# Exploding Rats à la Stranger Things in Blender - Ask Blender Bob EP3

Hey, Blender Bob here. Welcome to episode 3 of Ask Blender Bob, where you tell me in the comments about a shot that you wonder how it's been done, and I will try, if possible, to do it in Blender and show you how it's been done. Now, this time it's a little bit different. It's Blender Bob and friends, because I needed some help to do this one. So, two guys from the office volunteered to help me, Alex for the rigging and animation, and Theo for lighting and look dev. Thank you guys so much for your help. So, this one is about blowing up rats in... Minu, I'm recording. It's about blowing up rats in Stranger Things. This is the clip. You know what? I just thought of something. My son put a clip on the internet about his rabbit, and it got over 130,000 views. I never got so many views for any of my clips. And I thought, well, maybe rabbits are popular, and maybe that could bring me more views. So, you see where I'm going with that? Yeah, we're gonna blow up bunnies instead of rats.
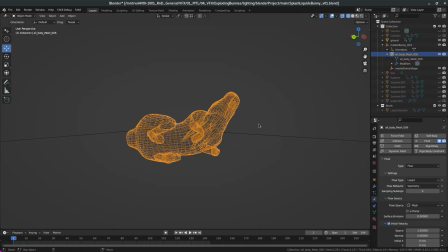1:06 To blow up the rabbit, I did a duplicate of the geometry at the frame where it's supposed to blow up, and then I went into quick effect, quick liquid, and that will fill my rabbit with liquid. The default settings are good. The only thing I changed was the initial velocity, and I put it to 2 meters per second in Z,
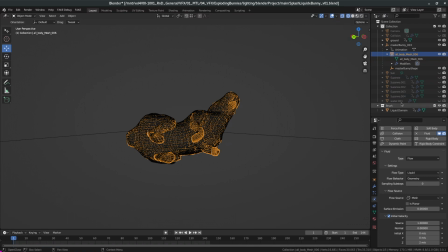1:23 because I want the particles as they're emitted to go up a little bit so that they don't fall down right away.
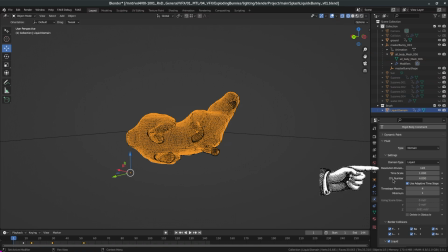1:29 So we're done with that. Now if we go on the domain, I changed the resolution division to 128.
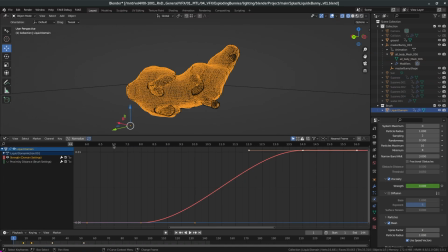1:34 The higher the better. I also animated the viscosity. Before frame 8, the viscosity is at 0 because I want a pure liquid that goes in the air. And as it goes down at frame 14, the viscosity goes to 0.01.
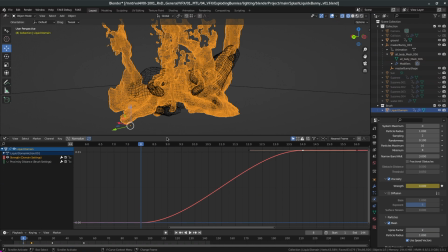1:48 So now I get a thick liquid. So I wanted a big splash, and as it goes down, it's super thick.
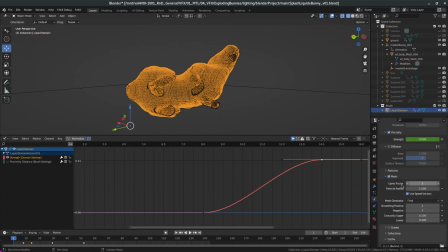1:54 Of course, if you want to be able to render these particles, you will need to turn on the mesh. If you're on Linux, you want to use Unicache instead of VDB because motion blur will not work in Alembic. Yes, I sent a bug report. Also, you want to make sure that you use speed vectors, otherwise you will not get your motion blur when you export in Alembic.
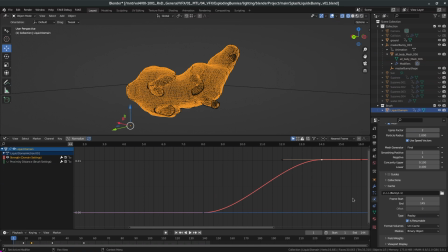2:13 Another thing I need to warn you about, and yes, I did send a bug report, if you export as USD instead of Alembic, you will not get your motion blur.
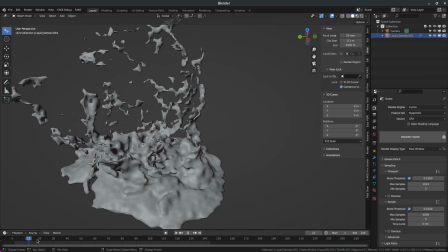2:22 I use Alembics because I can retime them, because you see the animation here, the splash was about 40 frames long, and it's too long.
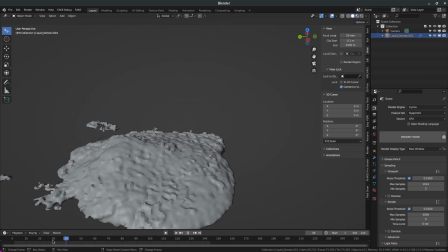2:28 The original is about 10 frames if you look at the clip from Stranger Things.
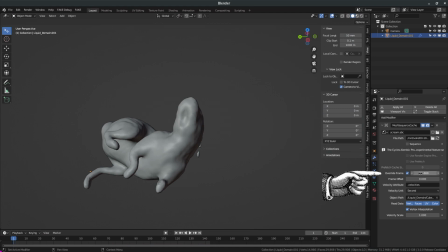2:32 So just turn on the override frame on the modifier, and I can see at frame 1, I want frame 1, insert a keyframe, and then go to frame 10 and say, well, on this one,
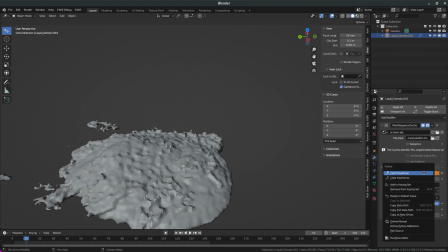2:40 I want, let's say, frame 30, insert a keyframe, and now the playback will be much faster.
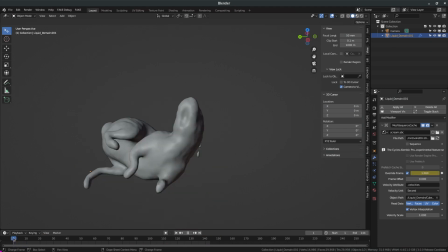2:45 Another advantage of using Alembic is I can reuse this splash many times in the scene, and it's much lighter than carrying the entire simulation.
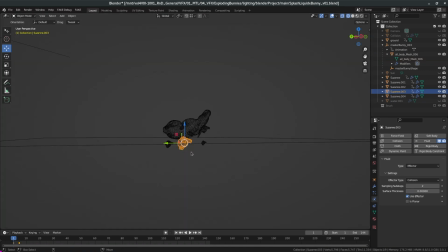2:52 In order to create a very cool splash, I created a bunch of Susans, a bunch of monkeys, and they just pass through the geometry. Each of these monkeys have fluid attached to them, but as effectors, so effectors means collision object. I use the monkey head because they have a weird shape, and when they pass through the geometry,
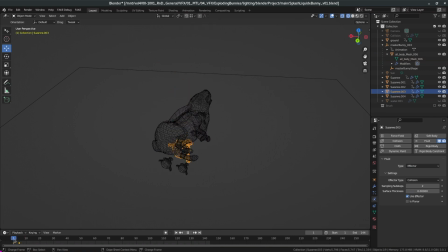3:12 the fluid, it creates a very nice splash, and I animated them in location, rotation, and scale, and this way I could really decide where I want the splash to go, so more on the exterior, just on top, any way I want it. So when I run the simulation, this is what I get.
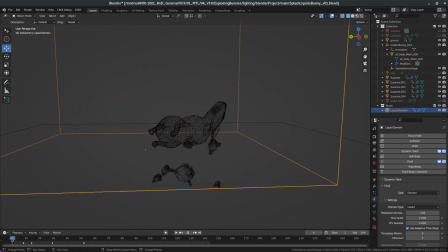3:30 But I still have another trick for you, because if I just left it like this, I would get a splash that would get completely flat on the ground, and I didn't want this.
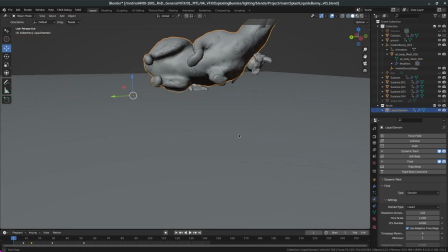3:38 So I used a collision object, and this is actually from a test I did before when I was trying to figure out how to do this, and I tried with metaballs, it didn't work well,
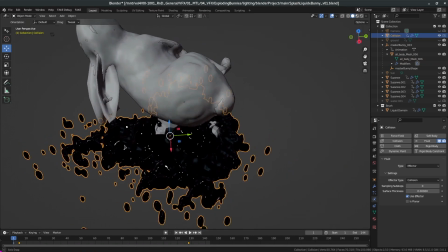3:47 but I loved the geometry that it created. So this is what I did. I took this, I made it as an effector,
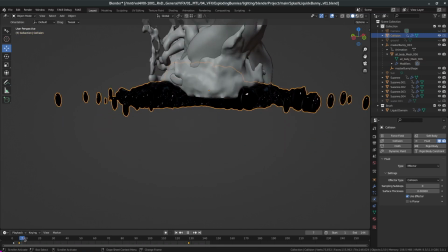3:54 and I placed this geometry just under the rabbit, and I animated it so that it goes up as soon as the particles are in the air.
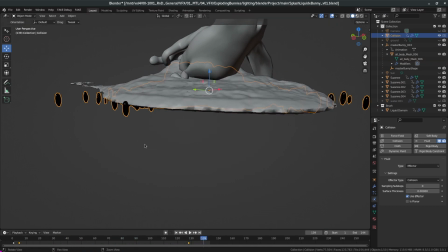4:01 This way, when the fluid comes down, it collides with the underneath geometry, and it looks like we have more mass.